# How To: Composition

When making a video, composition is really important. Having one little thing off in your video can kind of change the feel pretty drastically.
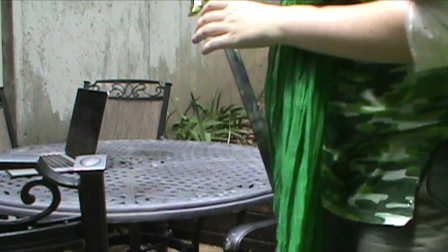The first guideline of composition we're going to talk about is background. It's pretty easy to position your subjects in relation to each other like you would on a storyboard,
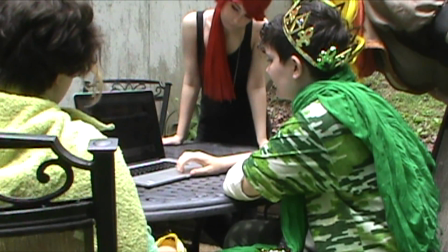but once you actually get to your location to film, it's easy to miss a couple things in the background.
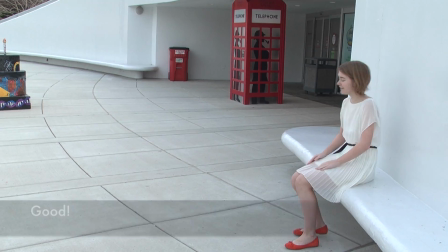For instance, a pole coming out of somebody's head, a trash can positioned next to something that might be beautiful, or a passerby seeing a camera and deciding to make some funny faces and kind of distract from what you're trying to make the focus of the video.
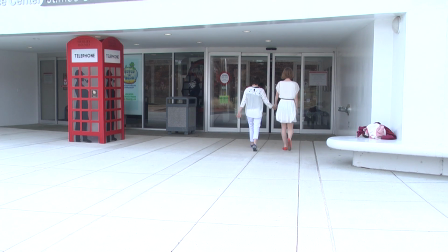All of these things can make whatever you're trying to do a lot less impactful, so it's very important to watch out for them. Once you've cleared your background and made sure that everything's good there, you need to set up your shot. To do this, you use the rule of thirds. This is the idea that there are 2 bars going vertically and 2 bars going horizontally, dividing your shot into 9 different parts.
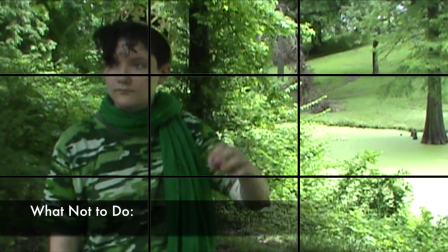Generally, you want to line your subject up to one of the outer vertical thirds and have them facing the other thirds. This gives the perception that they're looking at something just to the side of the camera or that there's about to be some kind of movement.
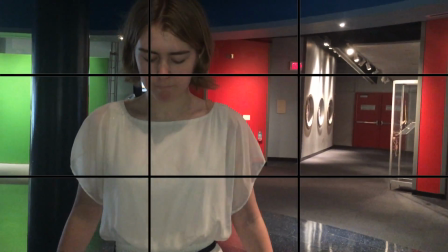If your subject is a person, it's also important to line their eyes up to the highest of the horizontal lines as well.
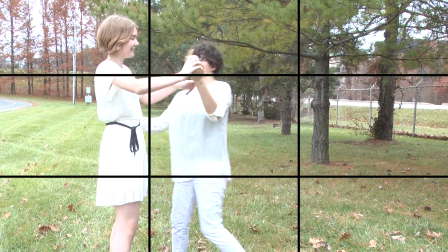While this rule applies most directly to human subjects, it can also be applied to objects, animals, or anything else you want to film. The last rule we'll talk about is the 180-degree rule. It's pretty straightforward.
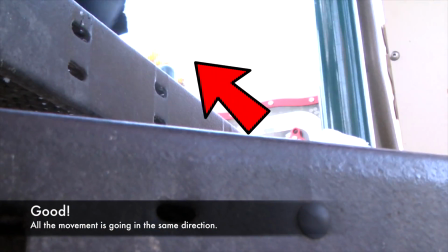So imagine a straight line running through your scene. Now make sure your camera never crosses that.
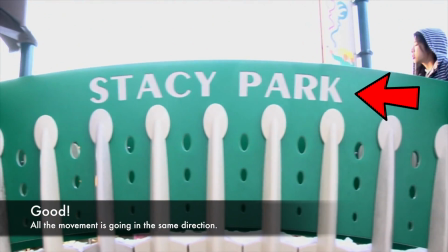If it does, it can kind of confuse the viewer. If we have the video lined up, so it's over the shoulder of one character and facing the other,
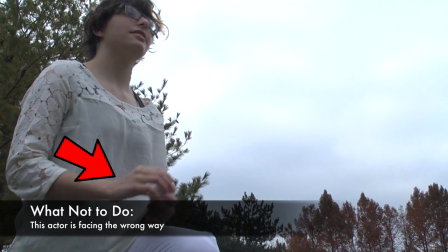and then we flip the camera around more than 180 degrees, they would both be facing the same way,
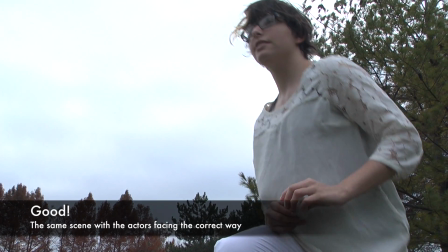talking to each other. To help your viewer understand what's going on, it's important to keep that camera from crossing that 180-degree line. By keeping these 3 rules or guidelines in mind when making a video, you're setting yourself up for success.
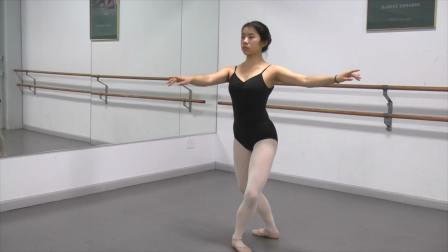It'll make your video more coherent, look better, and keep your viewers' attention more.